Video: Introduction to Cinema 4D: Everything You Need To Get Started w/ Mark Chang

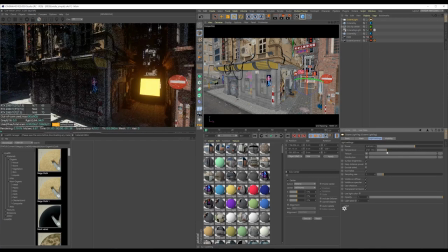然後色溫也可以在這邊做調整如果要做除了冷暖色溫的光线颜色的话
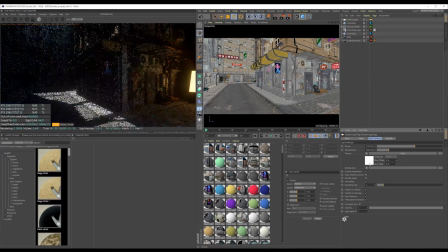可以在Texture这边加入需要的颜色就好这样在一些地方加上这些人造公园之后
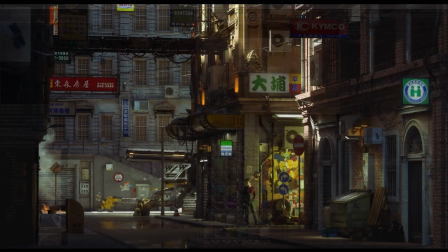整体的光线丰富程度会提高一点我这张图最后的光线设置是一个太阳的背光
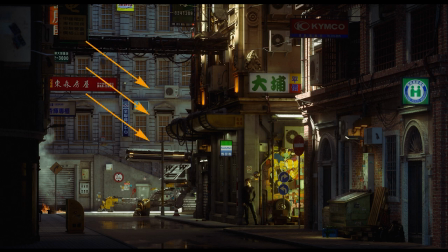然後主光源從左上方照射到最後畫面上的重點就是坦克上面四光源是巷子裡面的紅綠光從右邊照射出光線強度會比主光源還要弱一點點
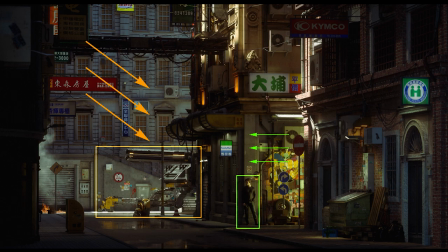並且照射在全部畫面的第二個主角人物側邊營造一種比較弱勢的人類在陰影下躲避強勢在陽光下搜索的坦克但人類這邊還是有一絲光線露出
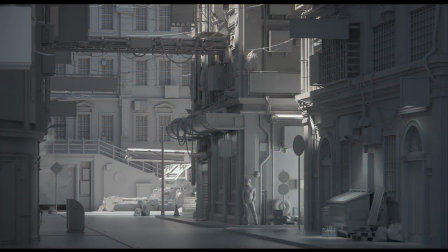坦克跟人類的方向都是一致從右邊面向左邊這邊是想要表達坦克等武器都是人類製造的來自同一個方向但人類卻拿來造成一個自相殘殺的後果
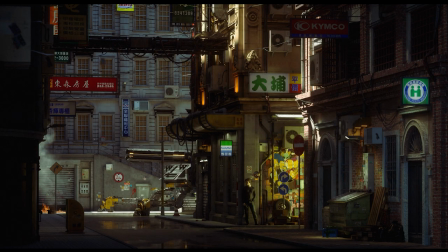以上是我主要在光線配置上面的想法再來就是一些比較細微的光線用來增添細節讓整體陰影處不至於都是黑的例如說柱子上和牆上的照明燈還有一些招牌的光線等等
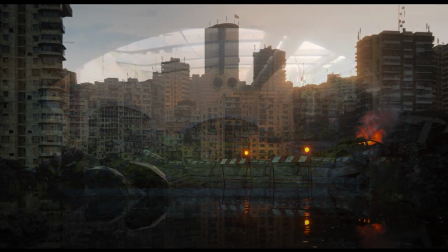然後這邊有幾個我之前的作品都是以太陽光作為主光源的使用
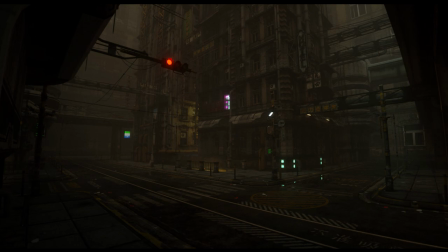那夜間室外場景的打光我這邊有一些圖片的範例首先我從整個場景的正上方打一盞比較微弱的Area Light那這邊有一些霧氣的效果所以整體光源會比較柔和一點
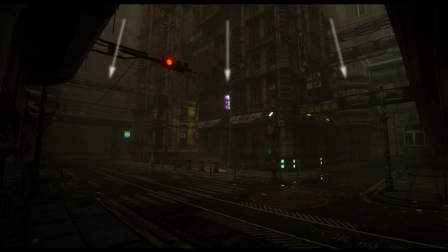霧氣的這個部分會在下一個章節裡面提到比較詳細的說明
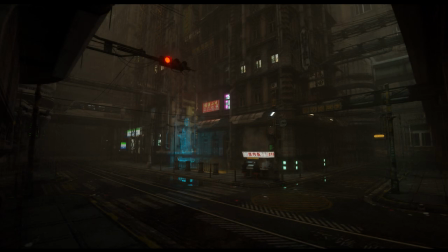接下來就是慢慢加上一些小光源例如藍色的立體投影光還有一些招牌路燈的光線
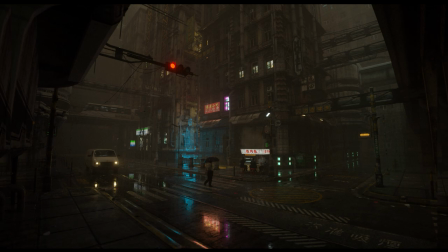接下來這張我在原本乾燥的地面上加了一些積水的反光這邊就可以看到整體的光線變豐富很多就不會只有物體本身發出的光源
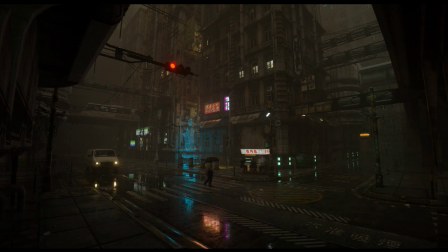還有反射造成的倒影下一張這邊就是繼續加一些商店的公園上去
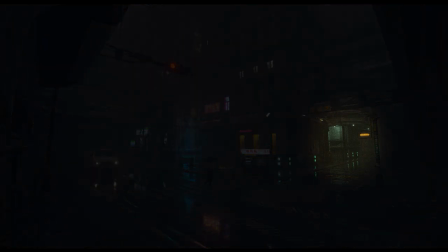还有后面这边原本几乎是全黑的比较没有层次感
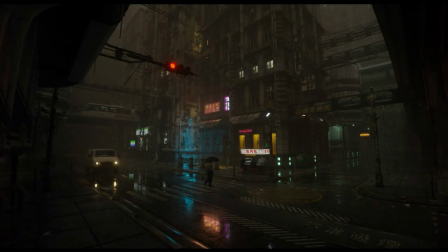所以我在墙上打了一盏淡绿色的光那最后这张就是最后render出来的成品
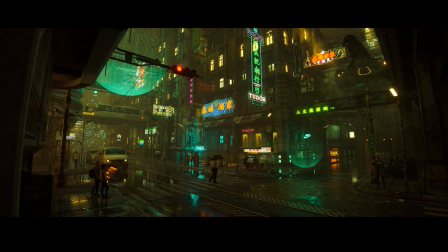有加上了窗户的亮光然后左侧这边路口也有补一盏灯光然后有一些发光的招牌还有远景的城市光线
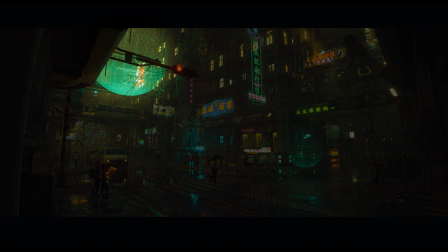上面加了這顆發光的球一來是想要做一個比較科幻的全息投影效果一來也是為了把紅綠燈這邊的明暗更加的凸顯出來
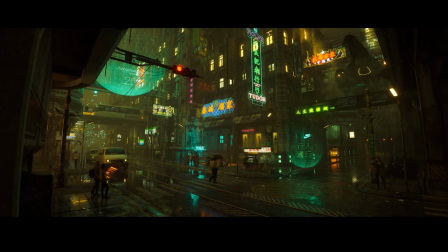讓畫面上有一個強烈對比的地方那為了畫面平衡所以我也在右下角這邊路口也加了一個比較暗的投影然後它的路面也會有更多的反光細節
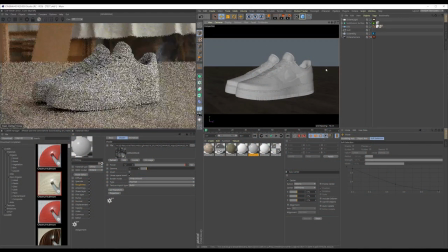那最後這邊來講一下我也算是蠻常用到的基本打光方式
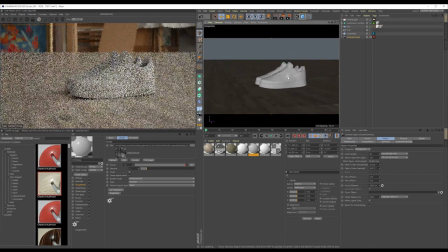那就是單純用HDRi來做主光源然後再補一些側光上去做輔助